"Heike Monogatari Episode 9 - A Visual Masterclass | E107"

So many of these scenes take into account just the right amount of lens flare to compensate for of course the natural light source being the sun for most of this episode and one of my favorite shots in this episode really has to be this very subtle leg movement during or at least it's a very quick shot within the episode during Atomori's final fight and essentially
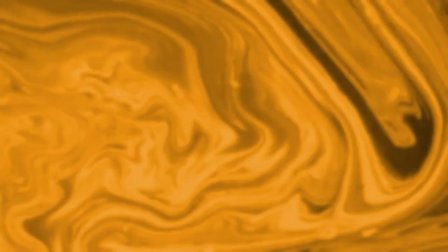what he's doing is that he's fighting this person and he steps backwards
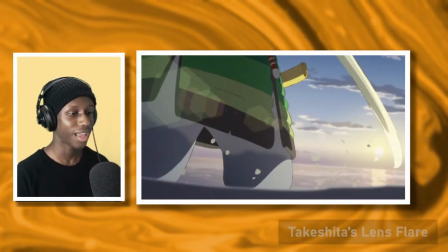to kind of parry the enemy's sword and the sun kind of
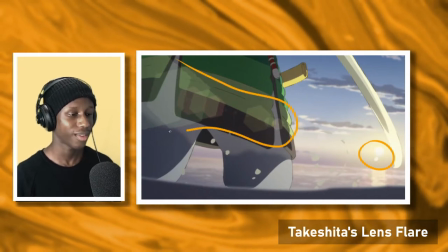goes from being blocked to them being exposed and the camera has the light flare that just
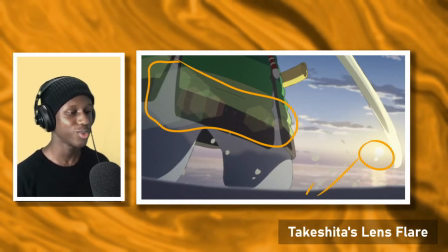about hits at the right time and it also reflects on the sword as well so we get this amazing glint and kind of this nod as to what he's going
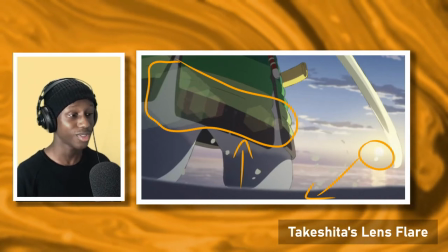to do next because you know our eyes are drawn to the sun and the sword as a result of it becoming exposed the
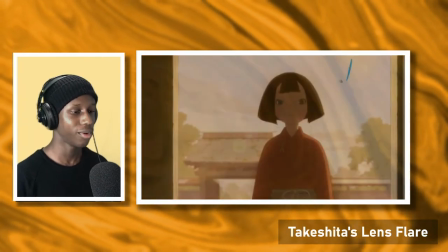same goes for Biwa's big moment when she says that her name
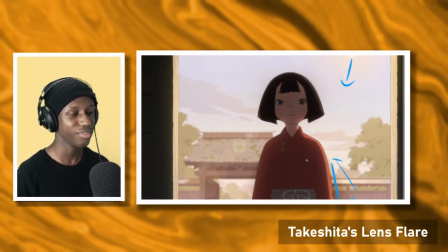is Biwo and it looks like the sun is kind of moving I think it
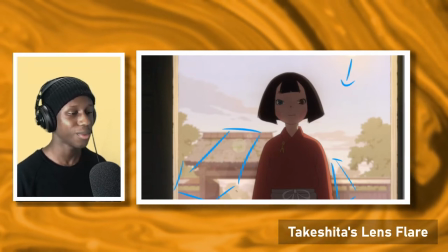theoretically looks like the sun was moving behind like a cloud or something because it gets slightly darker and as a result you get this really nice glare
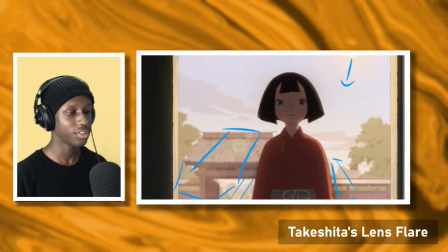which comes on her clothing as she looks forward these are
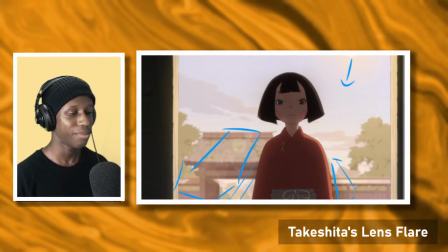all very small things I know and I might be sounding like I'm picking out the tiniest
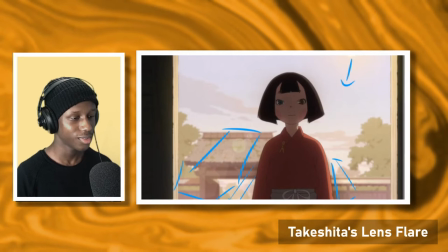things to talk about but it's just the idea that all these intricate and small details like this are thought out these aren't just things that happen
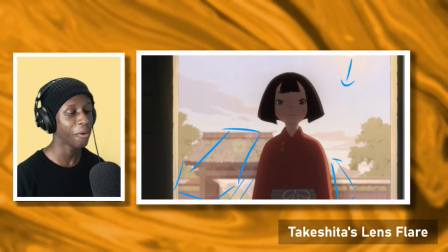naturally because you know the sun is out at this time or oh it's golden
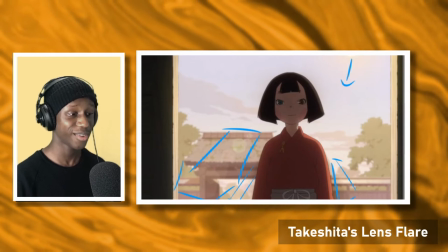hour no we create or at least Takashita created golden hour for this
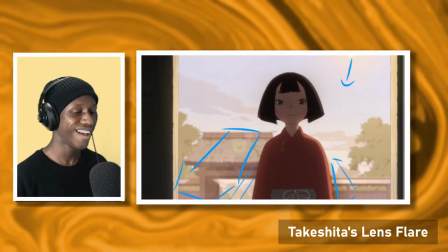shot to work and it's yeah so these are all very small
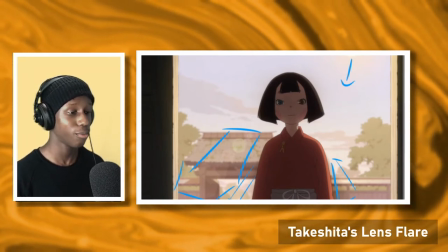things but I think they make the most powerful moments in this episode even more
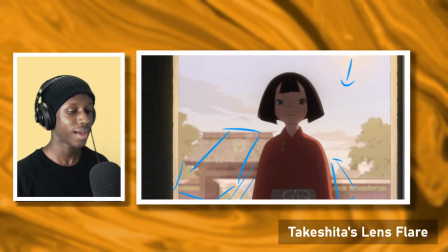powerful and that that's kind of what lighting in animation
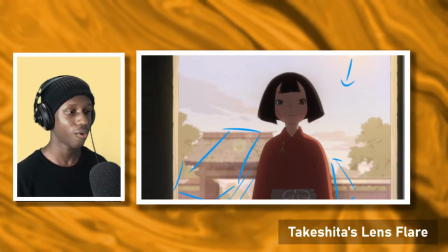generally it's just an art in itself because it's a complete different
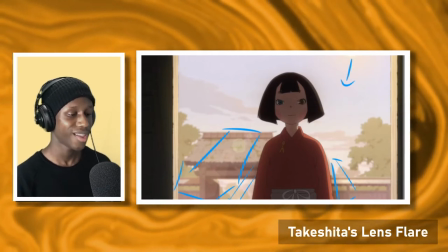layer to the rest of the show you have to figure that out in in order to
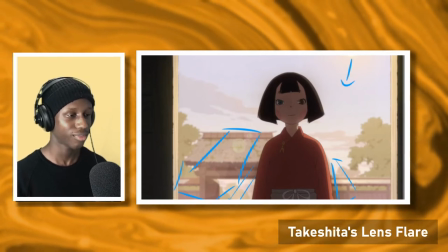compose and create these amazing shots you have to figure out what is your lighting and
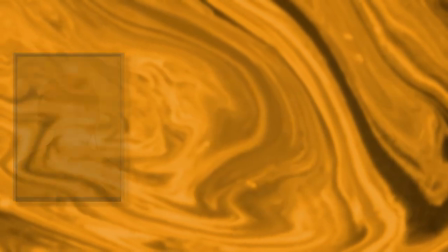create that for yourself and takashita does that not to say that there's more and lesser art but i think it's perhaps more of an art when you consider that this form of lighting is all built around like the laws of realism essentially and that's what's just so impressive he constructs his own lighting system for this episode to work on from a visual point of view and he sticks to it relentlessly throughout the entire thing throughout the entire course of the episode and it shows so much care and intentionality as i usually say i really love when anime feels like it's made by people and this episode feels like a labor of love from the creator and creatives behind it
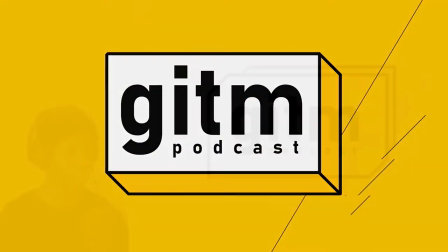this leads us very nicely into the focus in which is applied in this episode and this episode overall just showcases a really big shift in the meaning and context in the shallow depth of field and focus and how that's
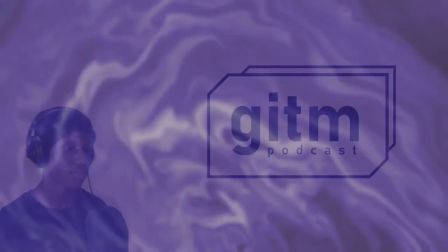applied if we go back to Yamada's first episode episode one which is storyboard
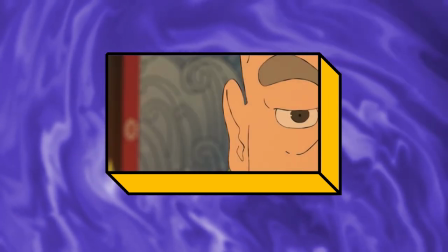and directed by her the shallowness definitely serves a different purpose
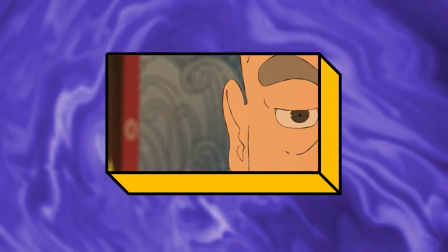it's more so to highlight these quite distinguished people in the courts just
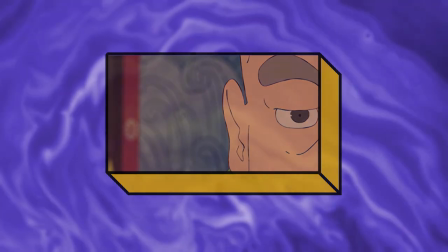like the heiki are in society and as a whole but when we go back to episode
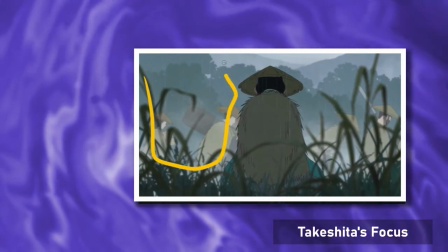nine it feels like the heiki have kind of been the ones who are drowned out
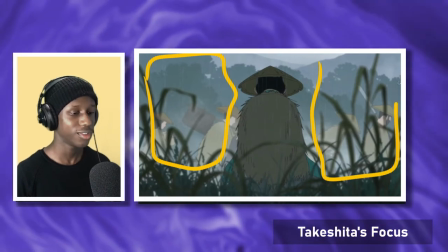them and their associates are simply just a part of the visual noise and background
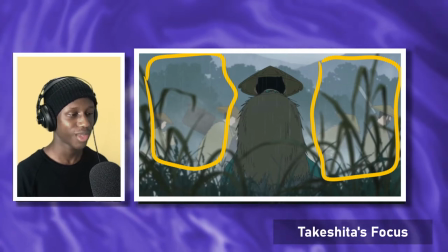and the backdrop for kind of what's going on as they were marching through
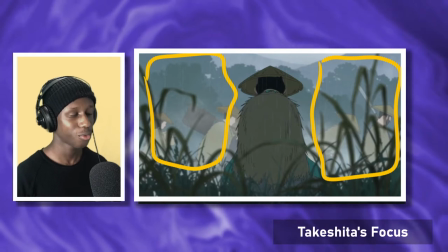these wetlands or through the mud in order to escape
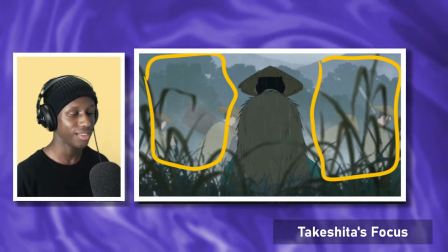and flee all the violence in which has been taking place it's just so
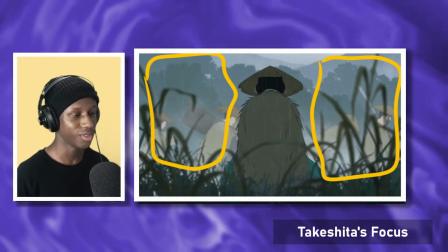funny because what the heiki considered to kind of just be the background noise of
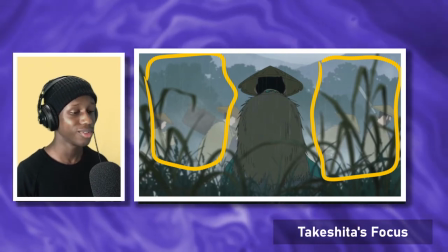society were the commoners and now they've become
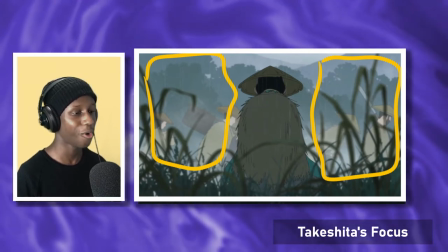what they or at least kia mori and ko were the ones saying i'm not saying everyone in